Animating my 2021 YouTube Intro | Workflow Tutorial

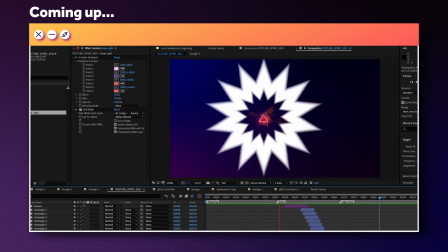Hi, my name is Manuel. In this video I'll break down the process of animating my 2021 YouTube intro.
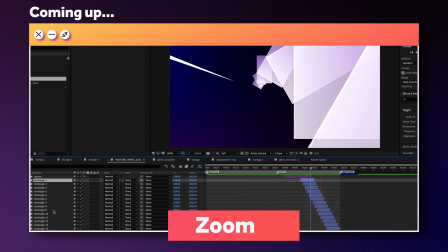The beginning part, the zoom in the middle and finally the logo reveal part.
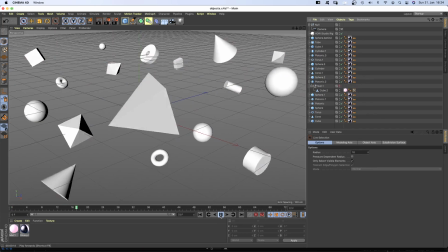So stick around till the end. The first scene is mainly done in Cinema 4G. I used simple objects and a slightly rotating camera.
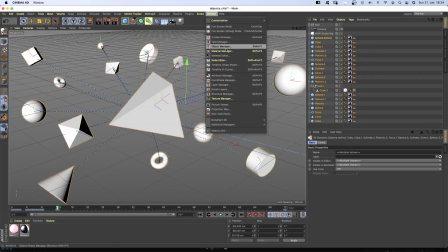I know I could have used MoGraph effectors but I wanted to be very exact with each object movement.
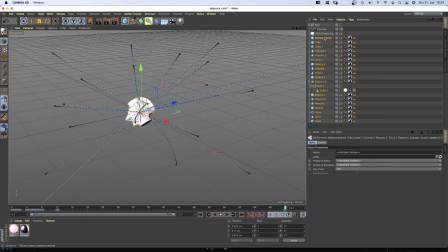That's why I ended up animating them.
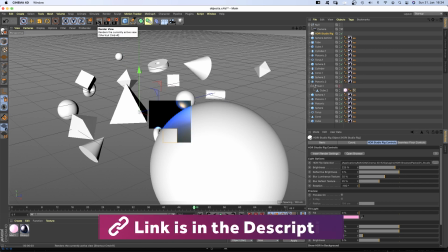For the lighting and HDRI environment, I used the HDRI Studio Rig from Grayscale Gorilla, which is amazing and gives you great results pretty fast.
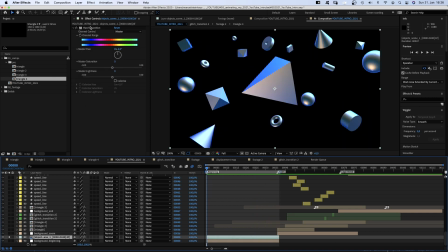I rendered it out as a TIFF sequence and imported it into After Effects and colour corrected it just a tiny bit using hue saturation.
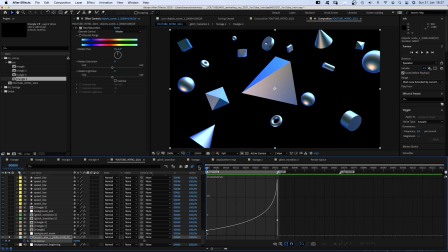Then enabled Timer Map to make it shorter and faster, especially towards the end.
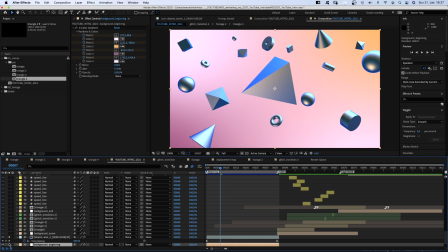Finally, I added a background solid with a 4-colour gradient. Alright, that's the beginning.
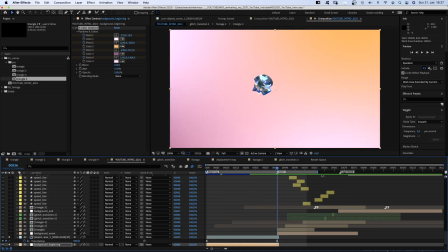Now, a second scene. I wanted the objects which are drawn towards the centre in the beginning to be pushed apart again.
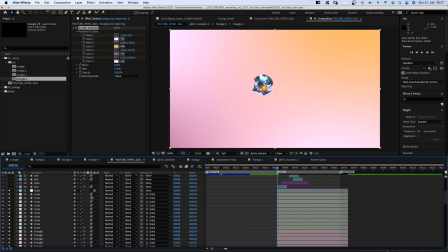But this time, a simple 2D shape. One second… Ok, here we are.
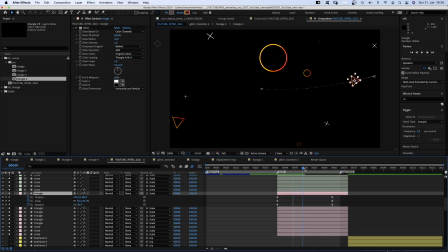I animated the scale, position and rotation, then activated motion blur for all shapes
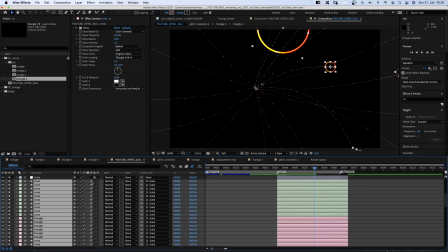and added a glow to all orange elements.
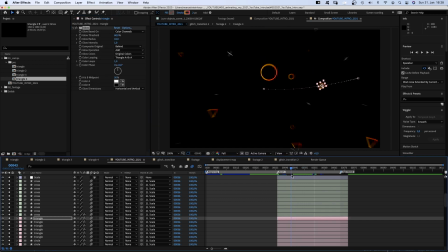Plus, I added an adjustment layer to which I linked all these basic shapes and animated the scale to get this fly-through effect.
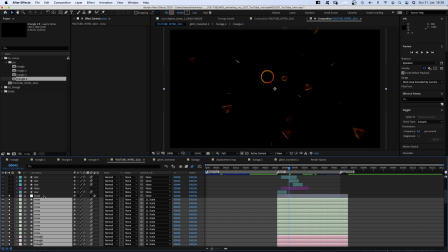So no 3D layers, no camera, it's just a scale animation.
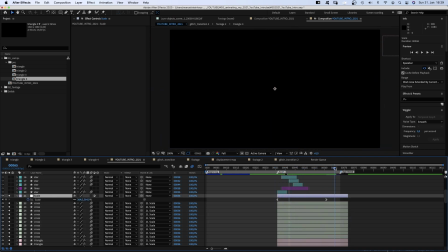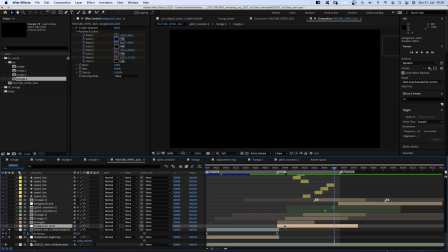There's a new dark background solid with a 4-color gradient again. On top of the background, I added some speed lines, which are simple animated paths.
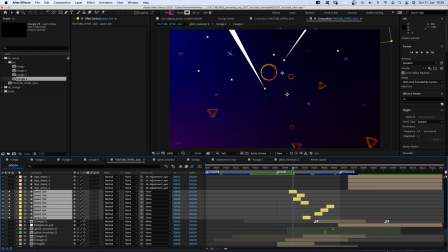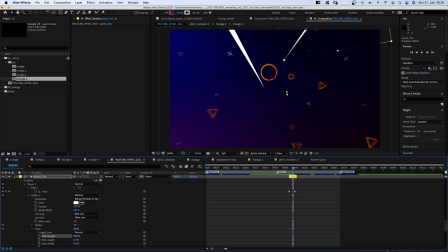In the taper property, I changed the star length to give them some fake 3D perspective.
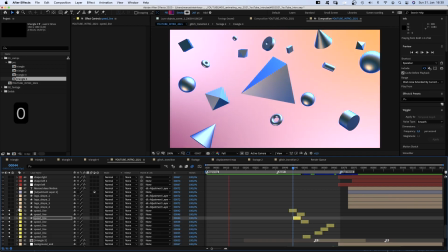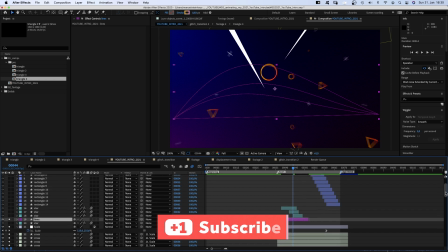I added these lines and a mouse just to be a bit more playful. Also simply animated the scale and rotation.
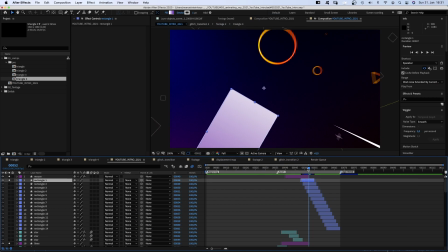Then I added these simple rectangular shapes, which just scale up.
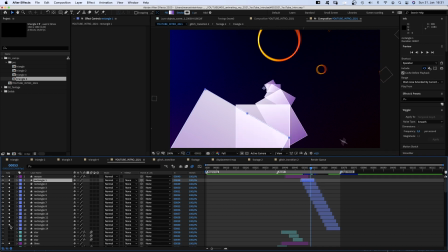I changed the rotation by minus 30 degrees each time and postponed the solids by one frame to get this twirl effect.
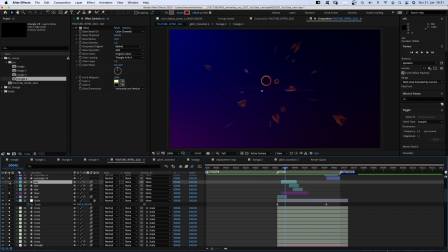There are these star shapes, right at the beginning to give it a more explosive feeling. With a glow effect and motion blur.
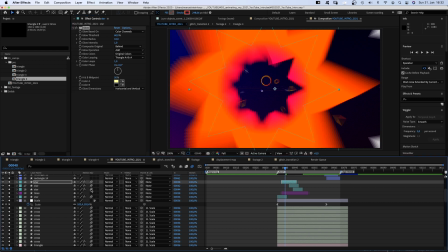I animated the radius and the stroke width.
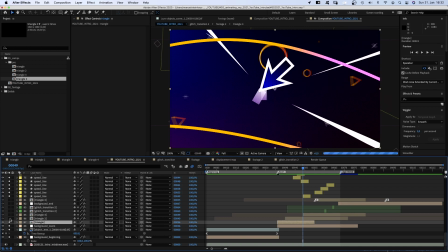Below all that, in the background, there are four growing triangular shapes. To give the scene more depth and speed.
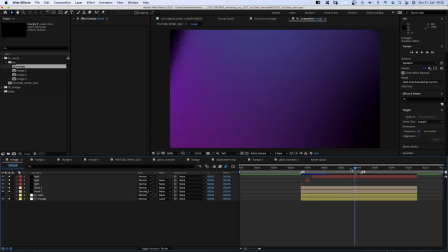Let's actually open one of them. Alright, let me quickly turn it off and hide some stuff here. Ok, it's a simple solid, then a white layer on top of it with an animated mask, which I use as Luma Matte for the solid.
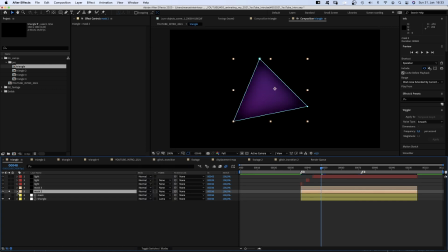On top, there's a black solid with two masks, which are linked to the mask in the layer below to make sure they have the exact same shape. The second one is set to subtract and has a mask feather and is slightly smaller to to basically create a soft inner shadow.
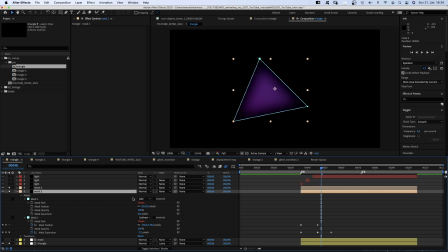I duplicated the solid. Then I've changed the blend mode of the bottom one to Dancing Dissolve to get that rough look.
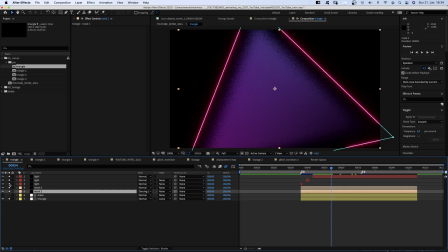Above that is the same shape plus I added the Saber plugin by Video Copilot, which creates these amazing light effects.
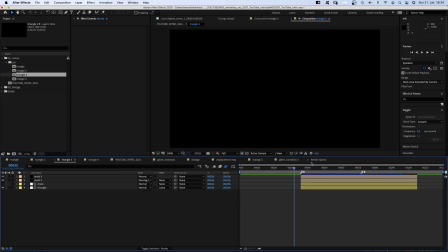I created four slightly different animated triangles and added them to the main comp.